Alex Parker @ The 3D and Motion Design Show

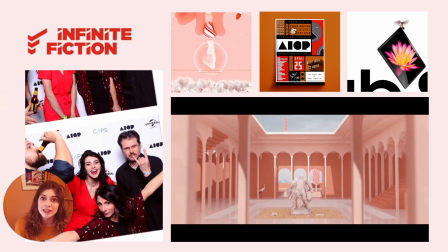246s
And it was this project that actually allowed me to check one of my major bucket list items off my list,
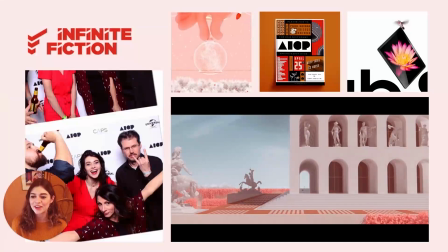251s
which was taking a selfie in front of one of these really fun logo walls. So I had such a blast here, really loved the team, was so lucky to learn here.
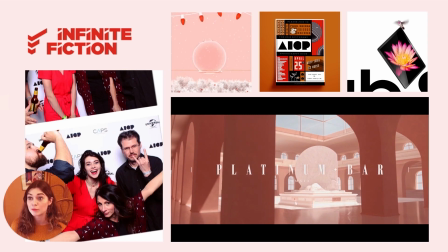261s
And then I ended up having to move. I had to move to Bryan, Texas.
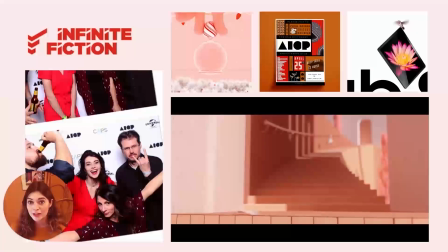264s
And so it was with that move that after about a year and a half, I had to make the jump from full-time employment at Infinite Fiction to full-time freelance.
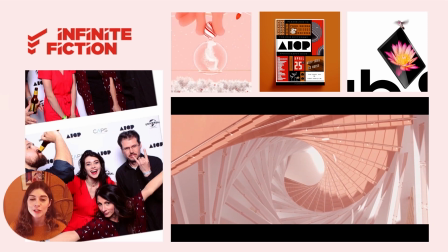272s
And so at that point, I founded my full-time freelance brand, Ladybird Animation.
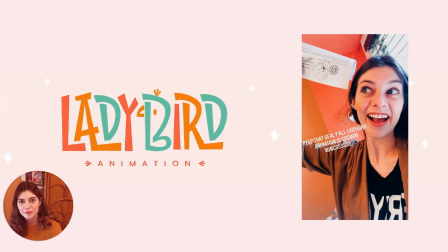277s
She's almost a year old now, so we're super proud of her. This is a selfie of me bringing home some sort of stamped piece of paper from the state of Texas that says that I'm allowed to freelance. So really, really excited to be where I'm at with Ladybird.
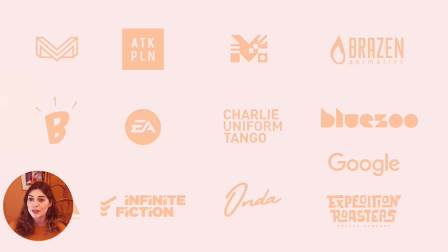290s
And within the past year, I've been absolutely blessed to work with a host of really, really fabulous and fun clients. Some of these have been direct to clients, some of them have been studios, agencies, and some of these I've played the role of a graphic designer, animator, art director, motion designer, whatever it's been a blast,
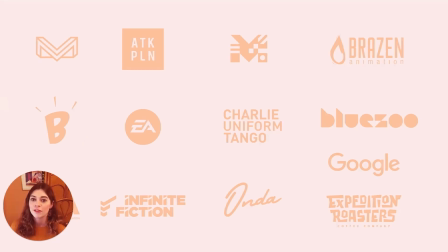309s
and I've really loved it and have been so fortunate for this to have gone so well and to have such a blast doing it. And so I'm really thankful for Maxon for having me back. I'm so glad to be here. And without further ado, let's go ahead and start what we're all here to talk about, which is the presentation,
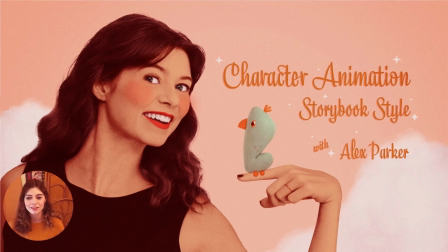326s
character animation, storybook style, and cinema 4D with me. So excited to have you all here. Storybook style animation is absolutely what I love doing. I'm so excited to be talking about it. And over the course of this presentation, we're basically gonna break down two projects.
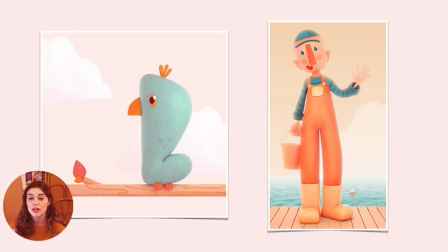342s
So we're gonna go behind the scenes of both of these, where we're gonna look at how some of the 3D tool sets within Cinema 4D helped bring these projects to life, helped get them animated, moving and grooving. And then we're also gonna talk about some of the tricks that I like to use in post to really put the cherry on top, give them this really fun, glowy, magical storybook feel.
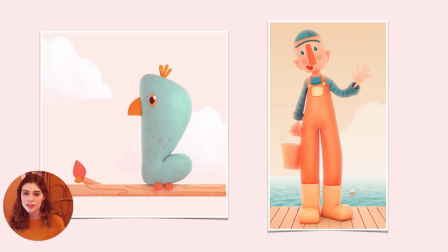360s
So that's the plan, buckle up, because here we go. So I wanted to kick things off by introducing you all to Doris.
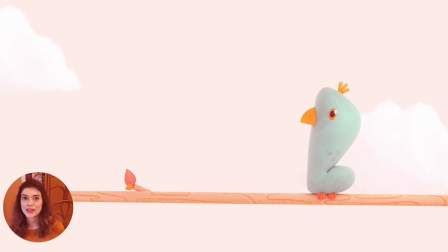367s
This is Doris, the bird behind Ladybird Animation. She's in my brand's logo, she's my brand's mascot. And when I was making my website, I wanted to make a couple of pieces of animated media just to jazz up the site, make it a little more welcoming, a little more fun. And so I've made this loop right here where Doris is just kind of looking around, twinkling her little birdie toes.
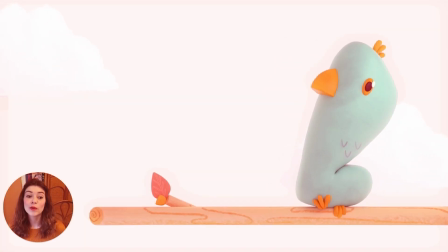384s
And then I've made this one here where she just kind of waves hello. And so what I want to do next is take a look at these scenes within Cinema 4D to take a look at how some of the tool sets within Cinema made bringing Doris to life a whole bunch of fun.
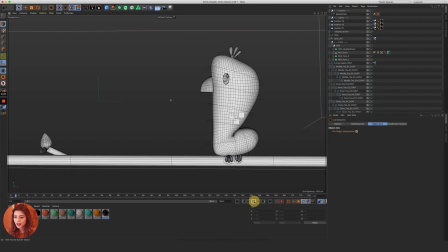397s
So we've hopped into Cinema, and if we hit play, we can see that this is the same scene we were looking at earlier. But one of the things that I wanted to talk about first was how I decided to style Doris. So Doris is the mascot of my brand, right? And my brand's ideal client is honestly like preschool children's programming.
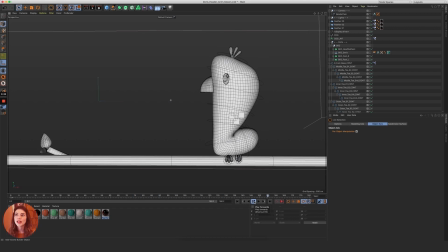415s
I would love to work on like an animated preschool TV show. And so with that in mind, I wanted to style my brand's logo and mascot in a very similar way, in a way that would appeal to those audiences. So I wanted Doris to look like a child could have made this model like out of Play-Doh or like modeling clay.
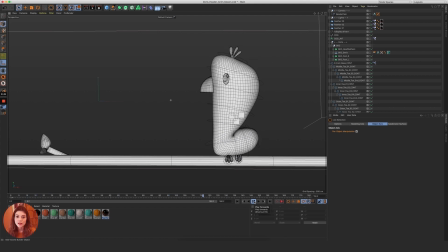430s
So I chose a clay shader that really emphasizes these like handmade lumps and bumps. And even the way that this model is assembled, it is very much assembled in a way that looks like a child could have put this together.
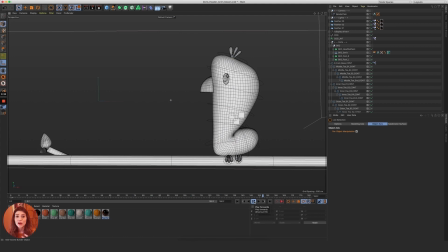442s
So that was a big part of my decision-making process. And I also wanted Doris to look not only handmade, but to have some hand-drawn elements as well.
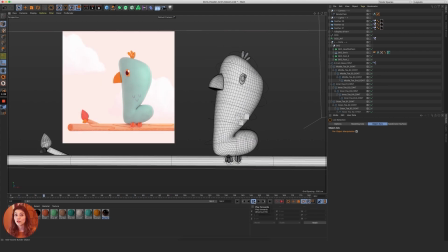451s
So as you can see in this final render up here, she does have feathers, but they're not like X-Gen hair system feathers. They're just very simple hand-drawn little swoops. And so I wanted to take a quick look at how I put that together, because this is a trick that I like to use in a lot of my character animations.
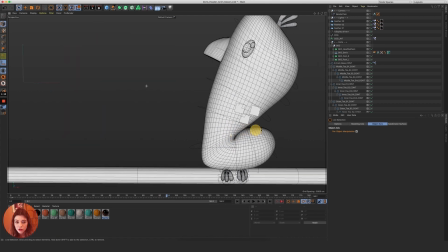467s
So if we look here, we can see that where her feathers are in 3D, all they are just three little simple planes.
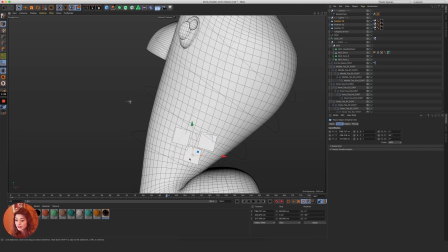474s
That's it. They're not fancy. There are three little squares. So if we look at the material that's associated with these little planes, the feather material right here, it is so simple. I feel like I'm really outing myself with how simple this is.